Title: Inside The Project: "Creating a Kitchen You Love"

Hello, my name's Cooper and today I'm going to be giving you guys a quick breakdown on a recent project that we did for a client of ours, Lillianne Cabinets.
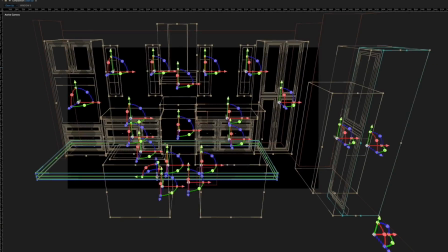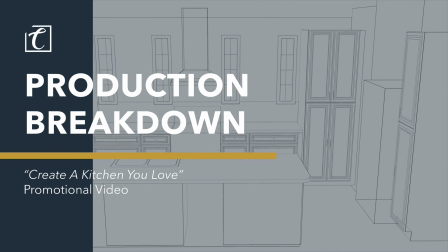0:14 So when they first approached us, they were looking for a video to highlight a piece of software that they actually developed for their online e-commerce website.
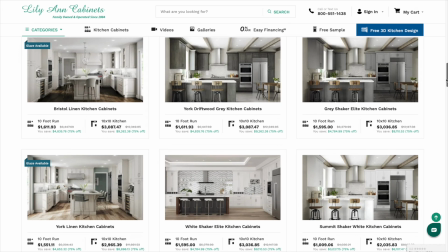0:24 So they sell cabinets and a bunch of other stuff for kitchens and they have a 3D design tool
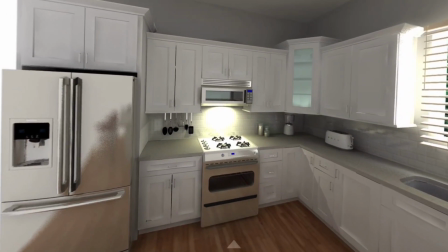0:30 that's a VR tool that you can use to try out different cabinets and see them in your space before you're actually ready to make the purchase. And so they came to us and said, hey, we have this awesome tool and we want to show it off and show the benefits of it as well as just act as an overall promotional piece for it. And so our video is really going to focus on two main things. One is what you can expect when using the tool step by step. The other is just showing people how easy it is and how much it really elevates the customer experience when using it. So when we started planning out the narrative and storyline of the video, the very first thing we're constantly doing is taking into consideration the scope of the project. If you come up with this great idea and it's way out of scope, then it doesn't do you any good. And so the scope that we had for this was a single location. Initially, we wanted to have a couple different ones inside a house, inside a showroom, inside their manufacturing facility. but very quickly it was no we had one location that we had to make work and so after kind of thinking things through what we came up with is we could pull this off by
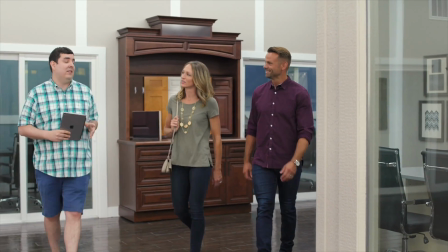1:29 shooting the entire thing right inside of their showroom what this allowed us to do is show the experience that a person could go through if you were
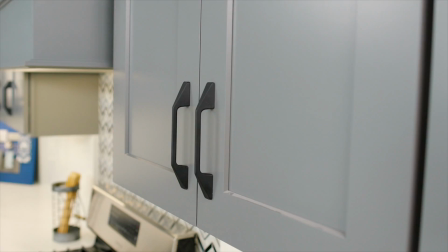1:37 to go into the showroom and be taken through this process you get to see various different kitchens but the showroom actually had a couple different locations
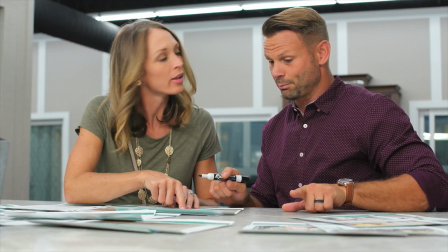1:44 that we could kind of segment out and have separate scenes in that felt different than actual showroom that people may not realize was there.
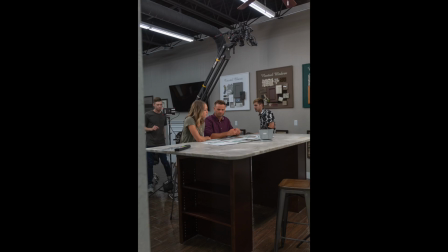1:52 So that was really the big thing was honestly coming up with that storyline that fits within the production strategy that we outlined and the end result I'm really happy with and I think it worked out well. Another way that we addressed the limitations of only having a single location was the implementation of animation and graphics. This piece really does have a lot of different types of media in it and that was very intentional again to provide visual a diversity of what you're seeing in it.
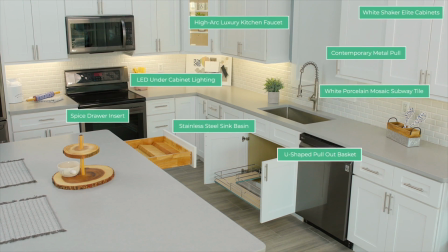2:18 So we developed some very cool motion graphics that were used in the middle, in the end.
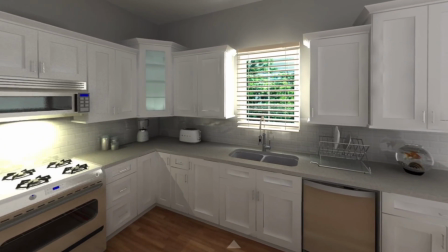2:22 We implemented actual screen capture of what the VR experience of their design tool looks like. So people know exactly what to expect. Another thing we did was bring in this awesome 3D animator to help us bring the intro animation piece to life.
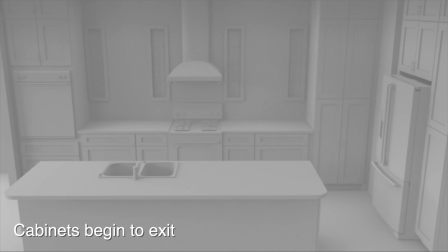2:36 The intro piece was super important because it did so much for the video. A, it brought people into it in a very visually interesting way. The other thing it really did was nail home the problem, which in this instance was there are so many options It's hard to choose what you want for your kitchen, especially when you can't visualize it But what's cool is it showed the the idea of having too many options But then it worked
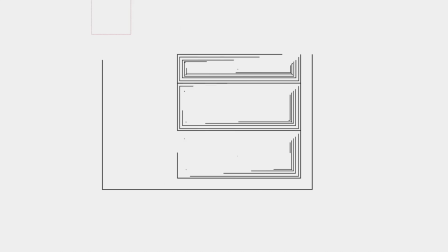2:58 into why the tool is superior Which is it's way better than the competitors that are only putting out black and white 2d sketches And so really what that does is ultimately just speaks into the value of this 3d design tool that lillian has Another thing while on the topic of all the mixed media that we had in this project was the utilization of the actual screen capture of what the VR experience is like.
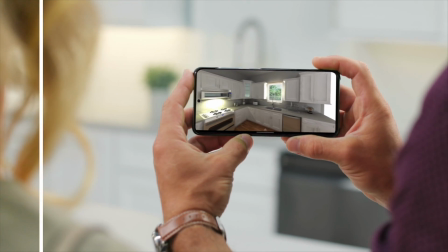3:20 When you see that phone coming around, that's actually green screen. And so we composited the actual screen capture onto that. And we did that for a couple different things. I think one, it was just an interesting transition to bring you into that world. But also, it's really important for people to see the actual tool that they're going to be using so they know what to expect. When it comes to the overall tone and the lighting and camera movements that we decide to use, we really let the client's brand be the guiding factor for that.
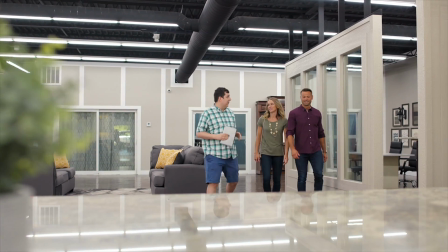3:47 So in this case, they're family owned. And so we really wanted them to just come across as very warm and inviting.
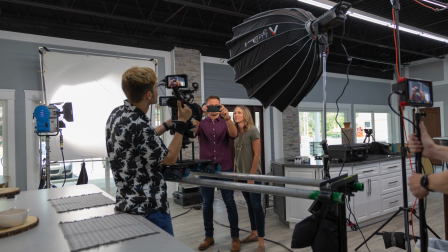3:53 We went for the little bit more high key look that also manifested itself in our voiceover decision. So we just wanted someone that sounded very nice and sweet and kind. I think sometimes with VOs, you can have this overly professional feel to it.